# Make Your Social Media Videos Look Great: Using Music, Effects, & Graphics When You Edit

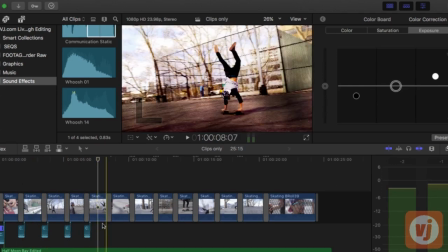okay, so we got that sound effect. Now let's find something for the color planes.
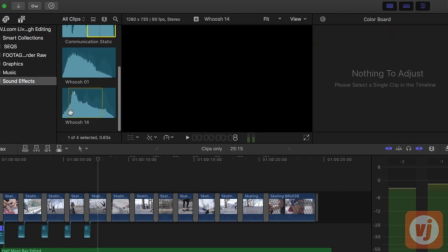And I kind of like this whoosh here, whoosh number 14.
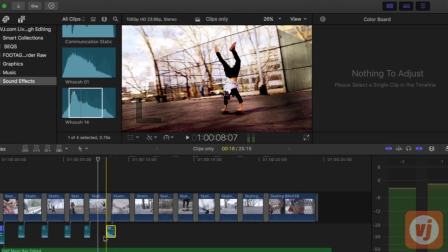Let's see how that does.
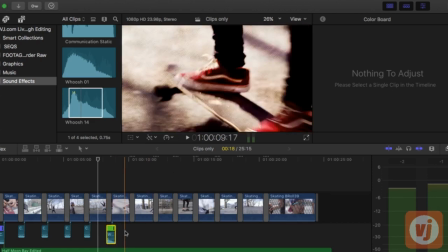Again, I think I'm going to do a custom length on it and shorten it so it's just the length
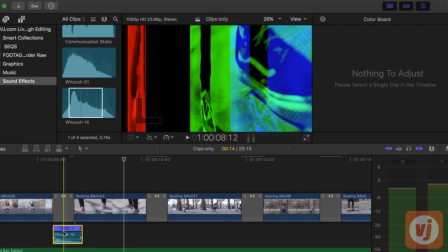almost of the transition. And let's see how that sounds. Okay, awesome. Way too loud, so I'm going to lower that.
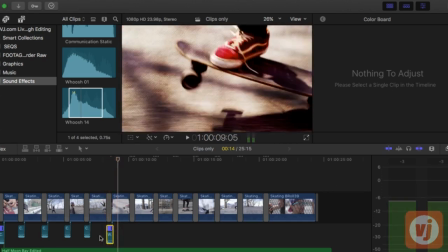A little too low.
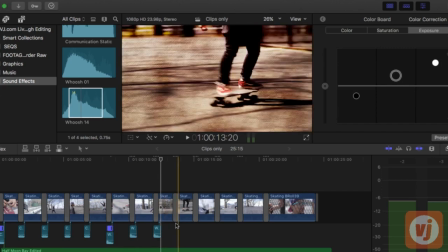Yeah, okay, I like that. So I'm going to just copy and paste that in for each of those transitions.
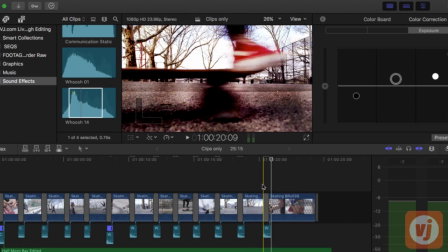Now again, all of this, if you notice, as we're building, whether it's color correction or a video filter or transition, we're building it in so that it serves our story, which is to create this very cool
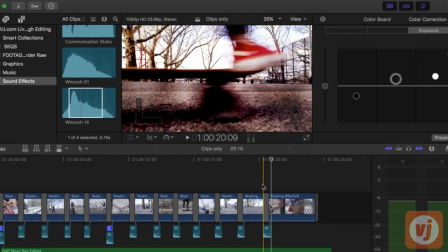lifestyle of a skateboarder. You know, he just goes to an asphalt playground in New York City and practices and practices, and it's very satisfying to him.
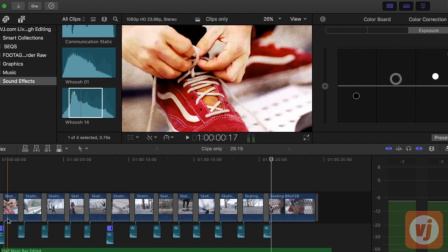So that's the story we're telling. And actually our story has a beginning, middle, and end. We have the beginning where he's getting ready to do what he's going to do.
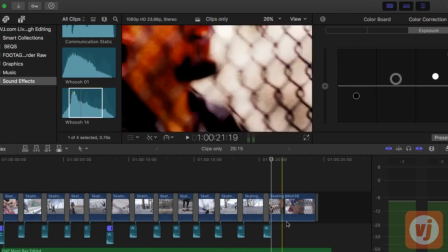He's walking to go do it, and then he does it. And then at the end, he's done and is kind of tired and worn out.
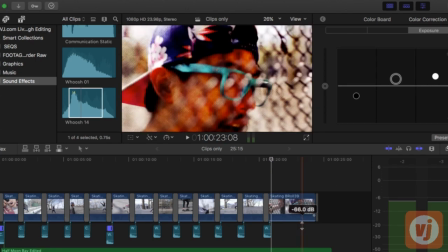But it's a satisfied, what we're trying to say is it's a satisfied tired because he's accomplished something. So again, we're talking about lifestyle and selling that.
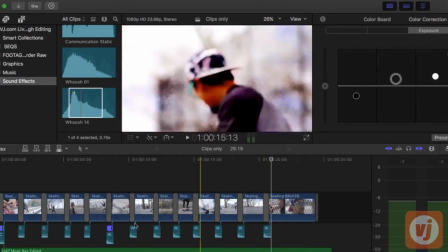So it makes you want to run out and buy that skateboard. So let's just watch it from the beginning to the end with all of those in and the music.
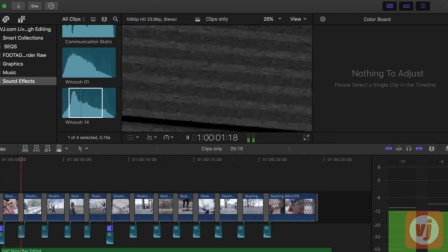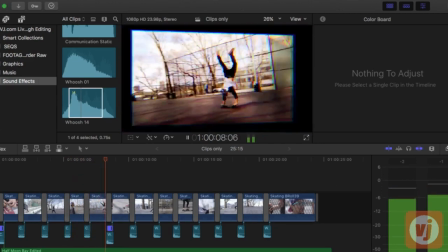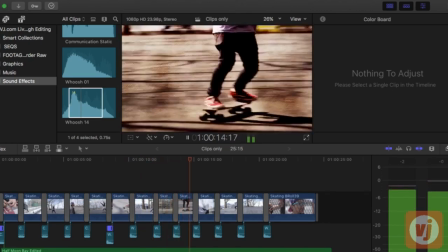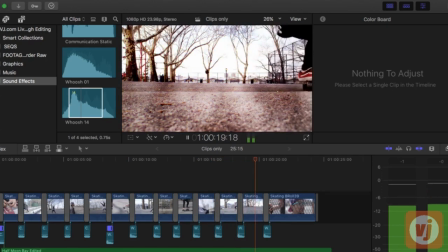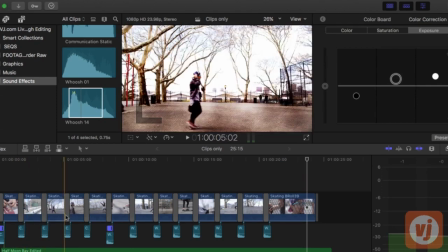Okay, so that's looking much more like something I might in social media.
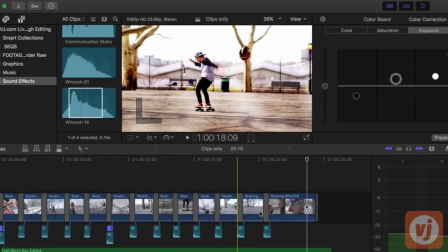What's missing, of course, is graphics because it's supposed to work without sound.
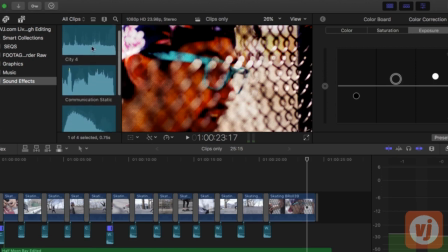And also, I just want to point out with audio, I do have this city
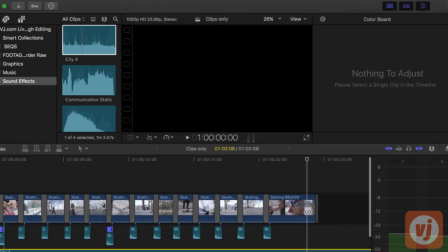ambient noise, which could give us a nice
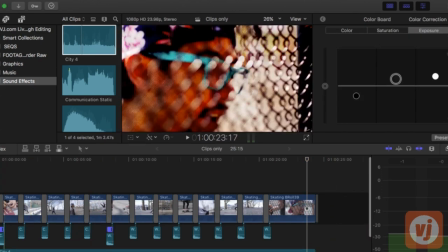sort of background noise to fill out the world of that playground.
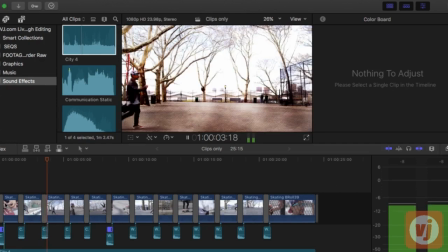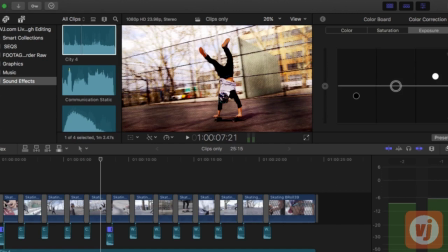So now we've added kind of ambient street sounds, and that really does flesh out kind of the location.
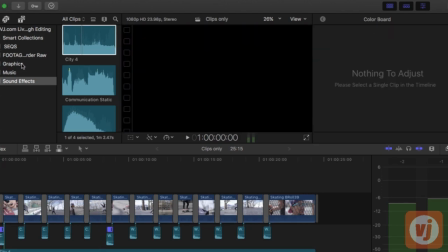So let's get to graphics. So we know we need to add some graphics because it has to work without sound, and I've created a few already.
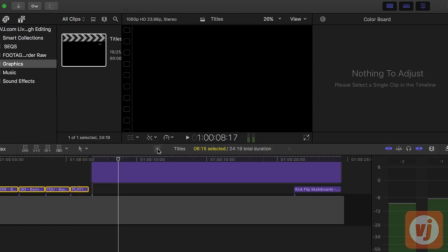So I'm going to put them,
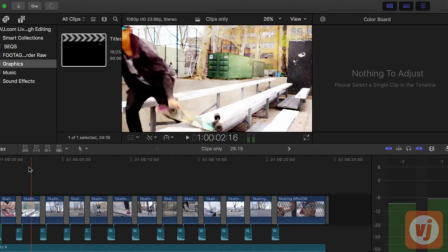saving. All right, I'm going to put them in.
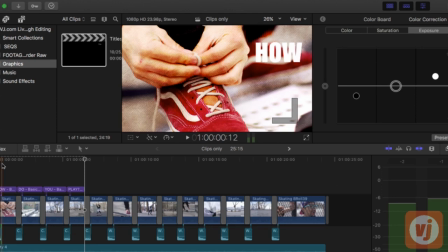And so what I did here with the text is I just took a very, it's called impact, that's that particular style.
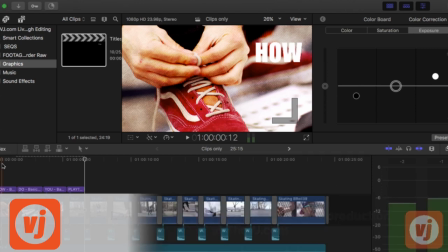And again, it's kind of, it's pretty standard for social media videos, these large white letters.
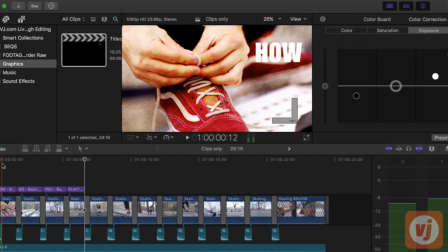But impact really works for this particular story that we're telling of how awesome skateboarding is. So what I did was I led with a question. Since it looks like he's on a playground, it looks like he's playing, I put the question.
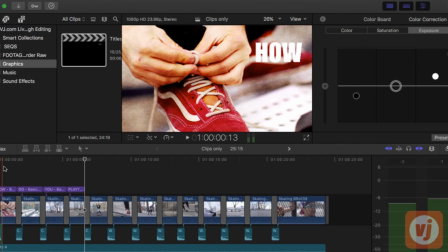It's always great to ask a question so that the viewer is engaged immediately. So the question I did was, how do you play?